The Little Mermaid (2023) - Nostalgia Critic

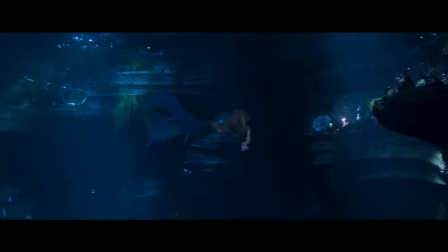(8:28)
I'll admit, it's the only reason I was glad to see this on IMAX,
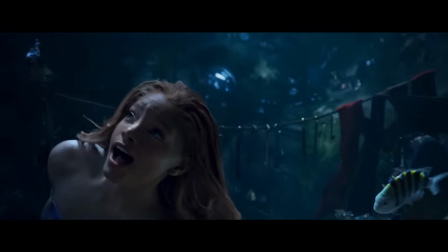(8:31)
because the massive sound system filling the room with her voice was one of the most pleasant theater experiences I had all year.
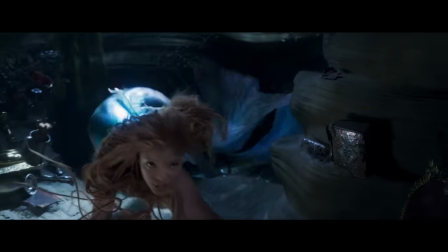(8:37) Ready to stay.
Oh wait, black. Yeah, so I can't like it. Here, does that make it better? Does that mean this is good now? I don't know the rules, I just know this sounds nice. But damn, there's a shitty remake that has to keep going.
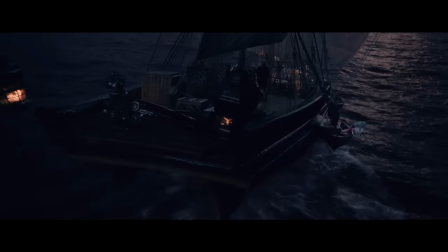(8:53)
As Ariel sees a ship passing by, celebrating the prince's birthday. I like the addition that she sneaks aboard a lifeboat, as I guess it does make a bit more sense than her just climbing the ship.
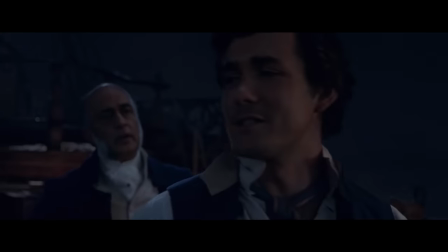(9:02)
But the meetup is quickly interrupted.
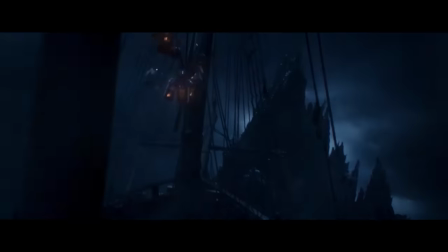(9:08) Oi's turn! Right ahead! Come away.
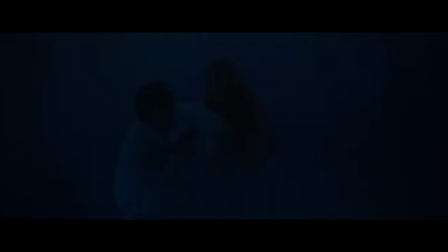(9:13) That's it.
As in the original, Ariel saves the prince from drowning and brings him to shore.
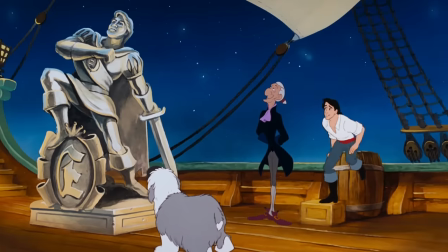(9:21)
Oh, that's the statue, by the way. You remember what big deal they made of it in the original? Well, this one, it literally just flies by!
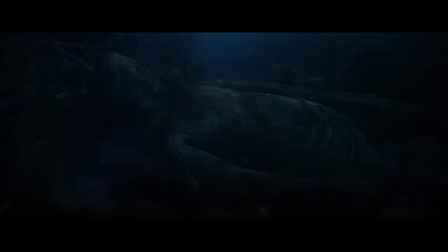(9:28)
Blink and you miss it. In fact, it looks so little like him, they have to actually do a jump cut to reassure people that's him. Why do these movies keep cutting down the important scenes and keep expanding the unimportant ones?
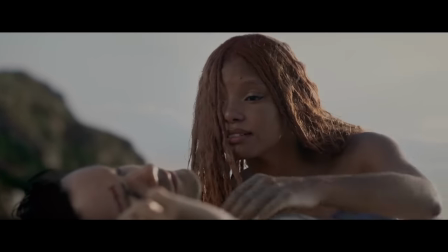(9:40)
Ariel doesn't even talk to Scuttle or Flounder after saving him. She just launches into song.
Is he dead?
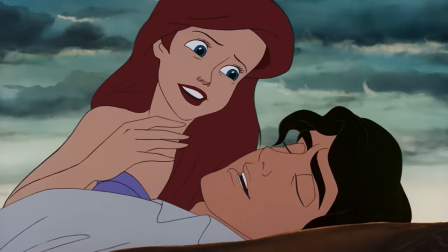(9:46) He's breathing. He's so beautiful.
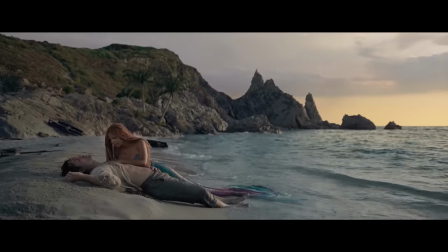(9:51) Thank you.
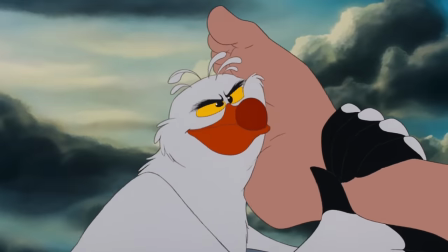(9:57)
And look, I know these moments aren't long, but they are important. It's the difference between Beauty and the Beast looking lovingly at each other, playing with the dog,
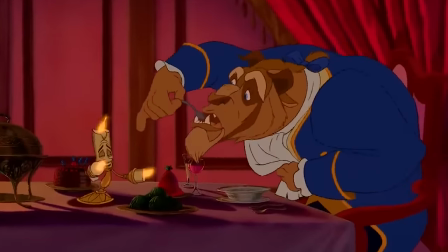(10:05)
having dinner, Beast learning how to use a spoon, Belle playfully dragging him to teach him how to dance, and them just blankly walking into the ballroom like zombies. Pretend this is the first time anybody's seeing this story and put the same amount of effort into it!
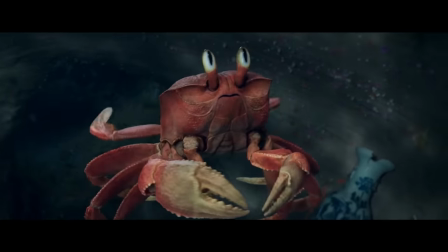(10:18) Ariel, what are you doing with that thing? Who even is that?
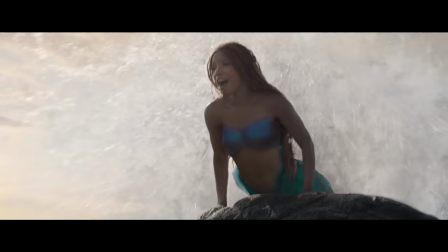(10:23)
A Roman Jonas brother? Yeah, we literally just had a song 2 minutes ago. Of course we're ready for another one.
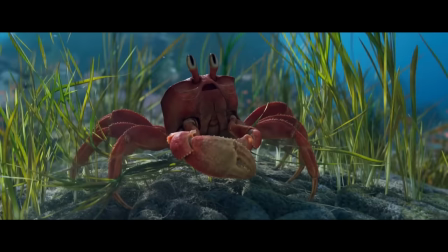(10:28) This seaweed is always greener in somebody else's lake.
Okay, so again, to the film's credit, this is the only part of the movie I actually like better than the original.
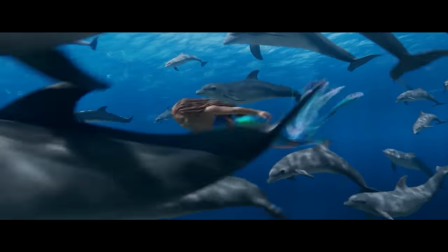(10:39)
Don't get me wrong, it makes absolutely no sense. They sing about playing instruments and they're literally playing no instruments.
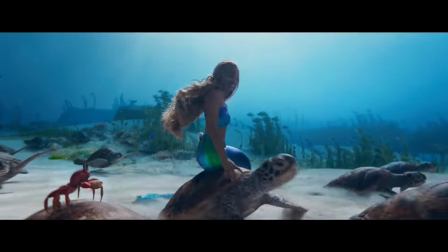(10:45) The newt play the flute, the cop play the harp, the bass play the bass.
What the hell are you talking about?
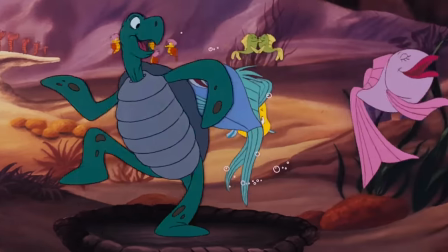(10:50)
But while the original song was fun for what it was, this is visually dazzling.
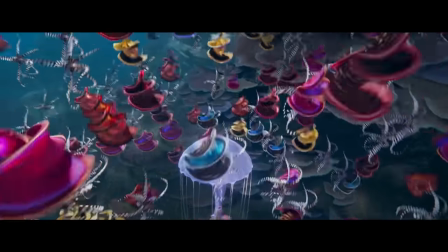(10:55)
Half the underwater scenes in this movie look really dark and flat, but moments like this are colorful, creative, and have real life to them.
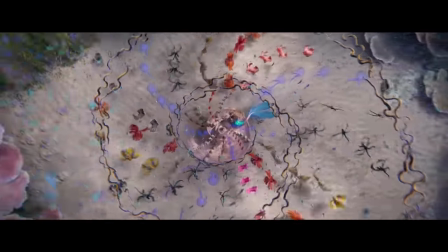(11:02)
And yeah, because I think they knew Bailey's voice was the best part of the film, they let her sing a lot more in this. Yeah, I never put together, Ariel only has one song in the original. I guess 1.5 if you count when her voice is taken, but again, that's not much.
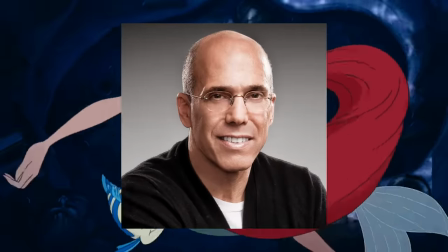(11:18)
Imagine if Katzenberg did cut that song out. Eric would be like, a girl rescued me.
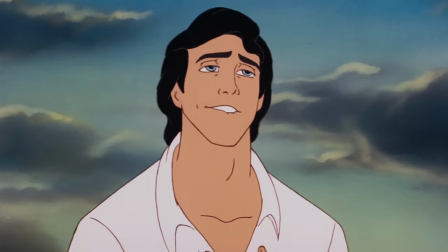(11:23)
She had the most beautiful, quiet reactions. I like because they already showed her with the statue.
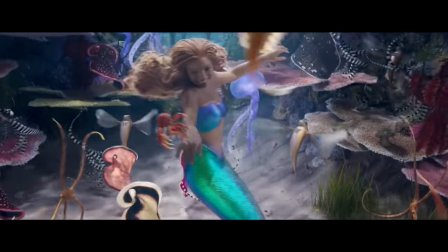(11:30)
Ariel literally has nowhere to go at the end of the song.
Ariel.
Guess she was just bored. God, this writing's bad.
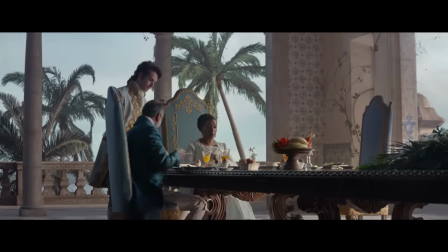(11:41)
We see Eric with his mother, the queen, which on a side note, I always give credit when a story actually shows a prince or princess's parents.
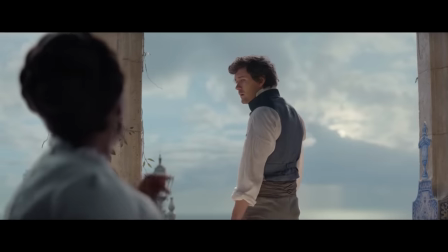(11:48)
It always feels weird when you hear they rule everything, but there's never a king or queen in sight. And she's played very well by Noma Dumezweni. But man, I hope you enjoy those political talks about foreign negotiations in the Aladdin remake.
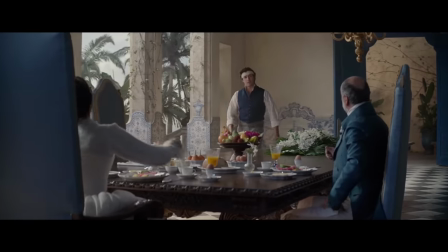(11:59)
Oh, you don't even remember it? Fear not, you won't remember this either.
I'm trying to reach out to other cultures so we don't get left behind.
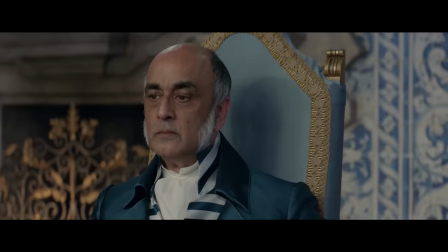(12:05) Risking your life on some trade. You know, on this last trip, we traded our cane for 20 cases of quinine.
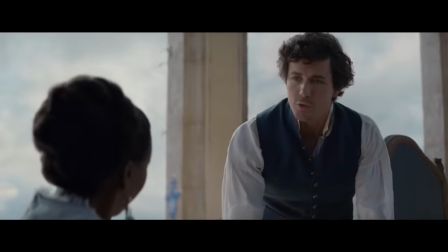(12:09) We cannot keep tempting fate like this. They use it in Europe to treat malaria. But your responsibilities are here now.
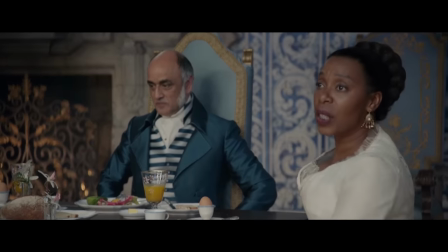(12:14) How many shipwrecks have there been in our waters this year? 6, Your Majesty. Did you hear that, Eric?
Should we put a C-SPAN logo at the bottom of the screen?
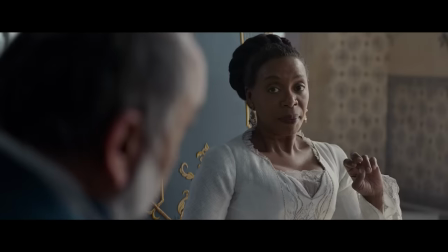(12:20)
Who cares? Oh, and to make things weirder, the queen actually believes there are people living in the ocean.
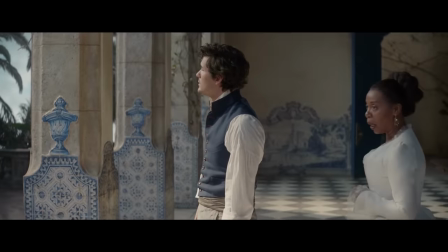(12:26) The sea gods are against us, eroding our land from under us, stealing it back into the ocean.